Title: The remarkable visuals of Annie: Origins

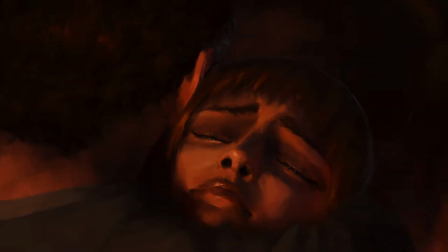And so in traditional animation, you mimic that by moving one thing on one frame and moving another thing on another frame.
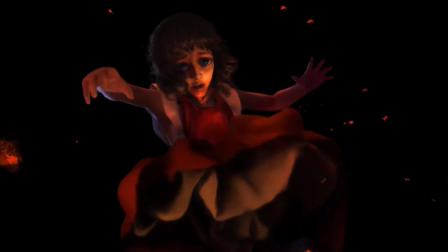Even if your frame rate is quite low, you try to sort of desynchronize things so that everything doesn't move too much on the same frames.
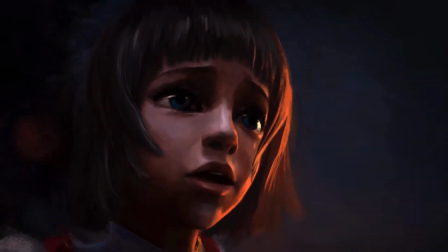And that is a hack. Like, that's you're trying to cheat your way into making things look more real than they actually are.
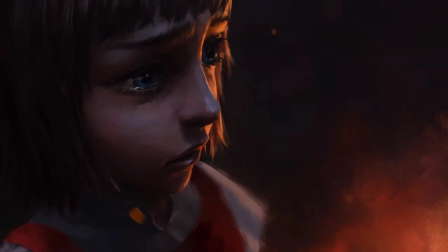Things aren't moving smoothly, but you make them look more smooth by choosing the exact pace with which you animate the thing.
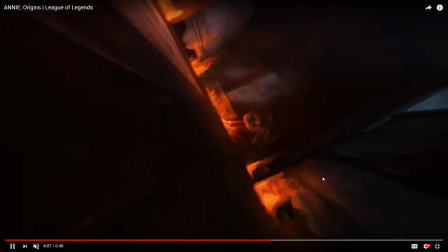In 3D animation, you don't really have that problem because the computer can render everything at a cool 30 to 60 frames per second, no problem.
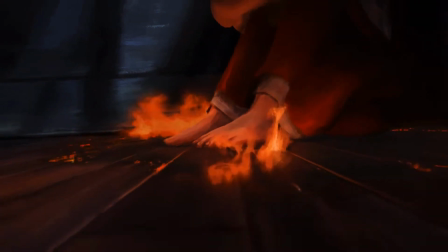Like, for instance, this camera movement.
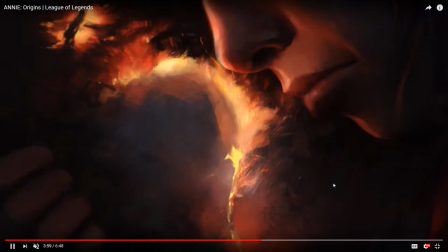But the artists have made a creative choice that because they want it to look hand animated, because they want to have that
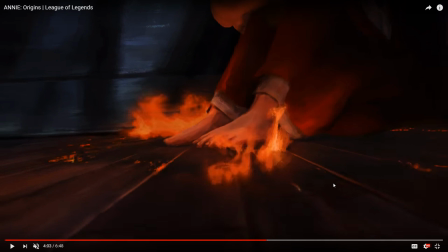feeling, they want it to look like they had to cut different corners than they actually had to cut.
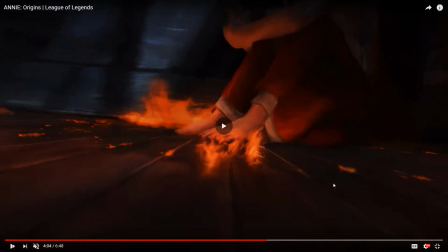So the corner they had to cut is to find a way to make this 3D generated, and I believe the flames are 3D generated.
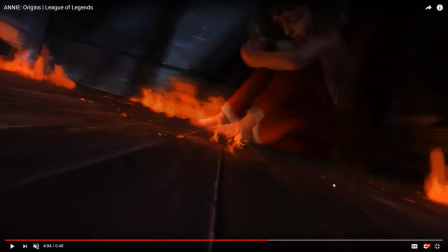Flames look like they were handcrafted when in fact they weren't.
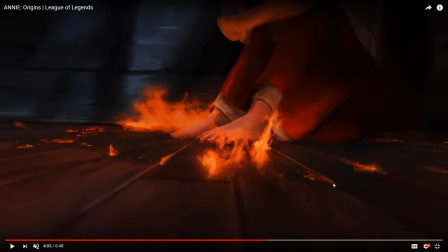This is one of the things they detail in one of their posts, is they tried to take a bunch of videos of flames and apply some different filters to it to make it look like paintings.
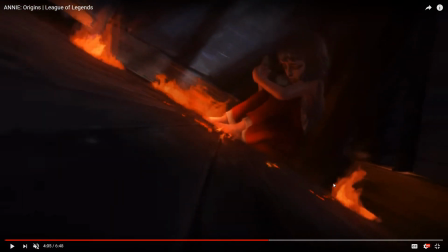And one of the things they found was that if they let the flames move at high frame rates, if they let them move too smoothly,
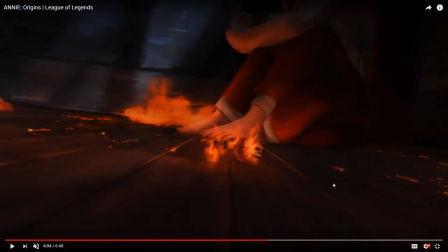they wouldn't look right. They would look wrong. They would look too good, and they wouldn't look like they were hand animated by someone who had to cut corners.
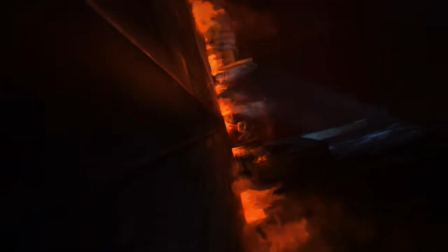They would look like they were real, too real, and that would ruin the look of the film. And that is such an interesting problem to have,
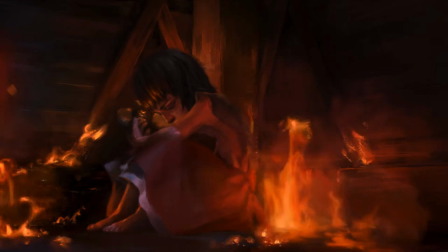because, you know, for most of animation history, it was the complete opposite problem.
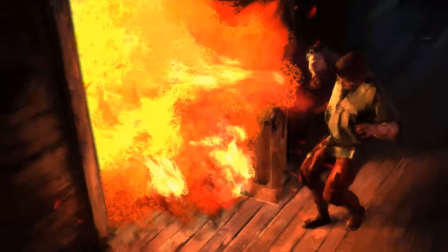You had to try your very hardest to make it look more real than it is.
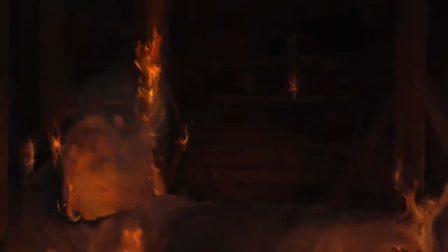But here, they have to make things look more primitive than they really are in order to achieve the look, the feeling, the aesthetic that they're going for.
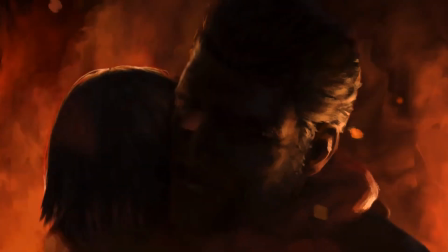And I know I'm rambling on about this for so long, but it is so impressive the ways that they've done that. Because remember, the flames moved on 4-frame intervals, right?
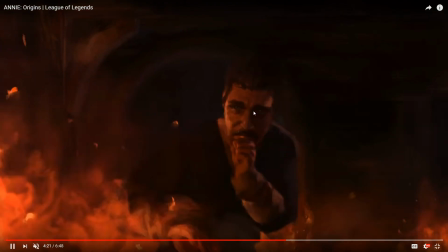When we looked at them extending from Annie's feet.
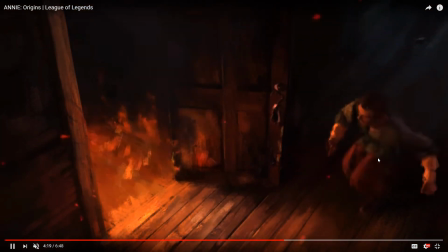And here, as Annie's father moves through the flames, look at the frame rates that they've chosen to move at.
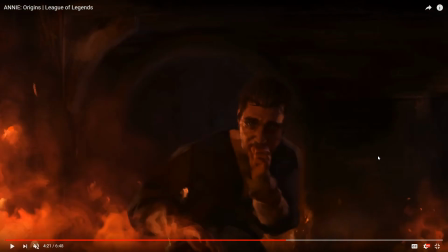1, 2, 3, 4, 5, 6, 7... Oh, I'm pressing the wrong button.
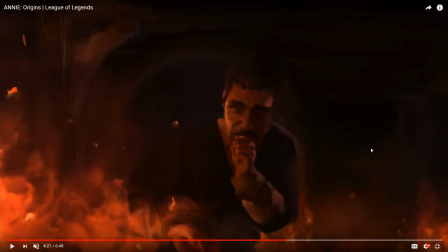1, 2, 1, 2, 3, 4, 5. 1, 2, 3, 4.
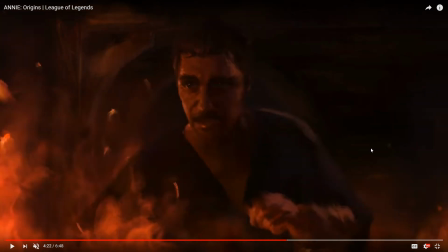1, 2, 3, 4. 1, 2, 3, 4. 1, 2, 3, 4.
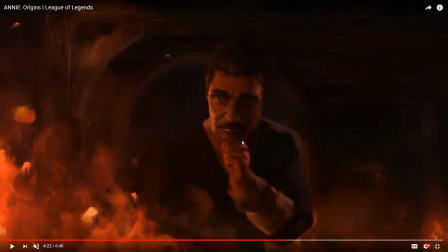Again, this is a 3D model. It can move as smoothly as you want, but they choose, because the scene is wild and chaotic,
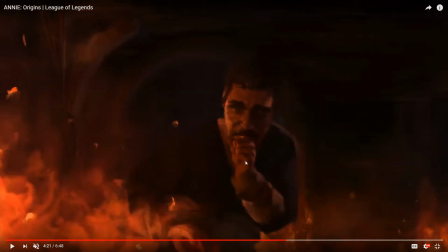and because there's a lot of action going on, if you were animating this traditionally, you would have to cut a lot of corners to make this scene work.
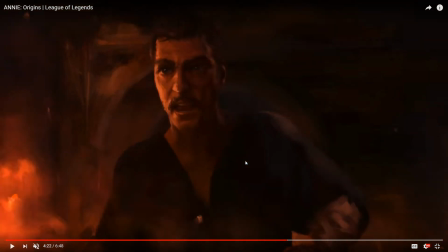You couldn't do everything on screen right now at 30 frames per second,
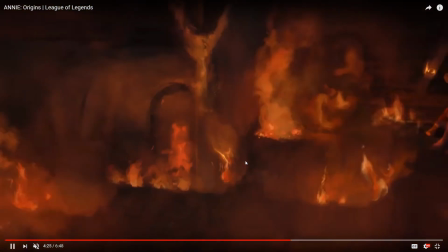so you would choose to lower the frame rate in order to get the motion across and in order to heighten the sense of the chaos that's going on in the scene.
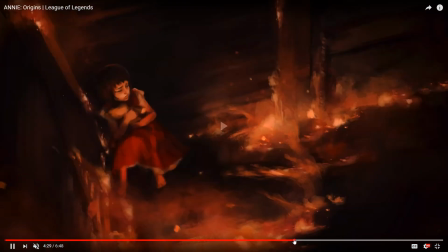But now look, when he spots her.
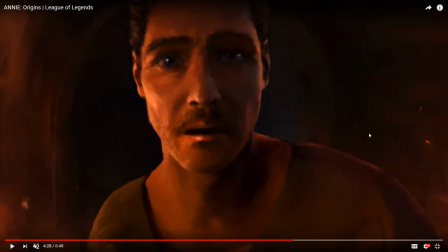2, 1, 2, 3, 1, 2, 3, 1, 2, 3, 1, 4, 1, 2, 3.
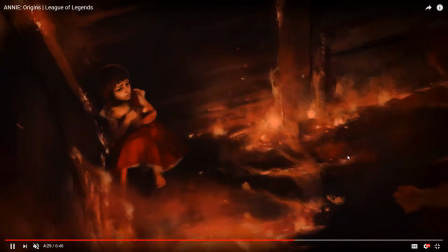Suddenly there's more frames. Suddenly he moves somewhat smoother. And here, where he embraces her,
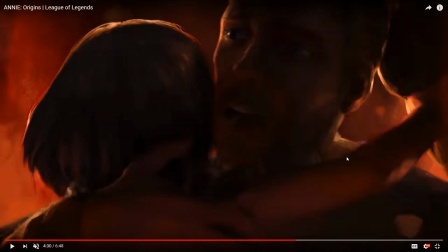It's 1 2 1 2 1 2 3 1 2 1 2 1 2 1 2.
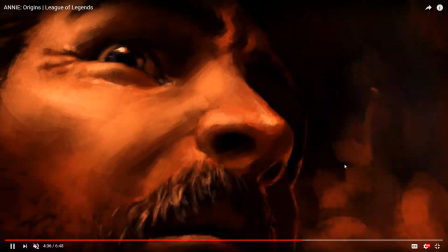It's a much smoother frame rate in certain shots, and that again is interesting because in traditional animation,
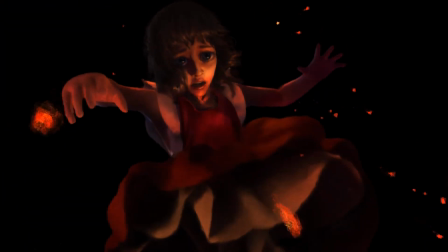when you want characters to have emotional connections and emotional moments, you want to communicate complicated things with their expressions,
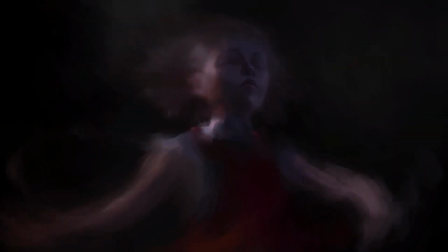you have to heighten you have to use more frames to do it. You have to move things slower.
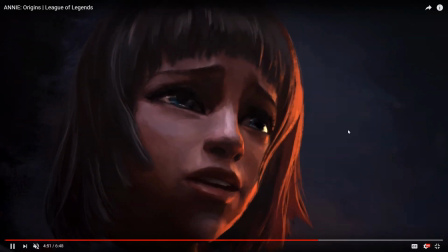You have to move things more subtly. And this is something that this short also replicates perfectly.
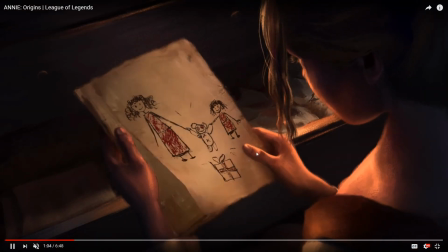When you have a character on screen who's doing something that requires us to identify a complex emotion,
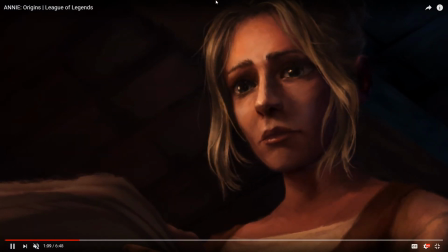their faces, like the mother looking at the pictures here,
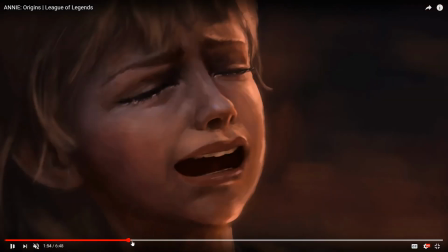or let's see, when Annie, or like the crying that's going on here,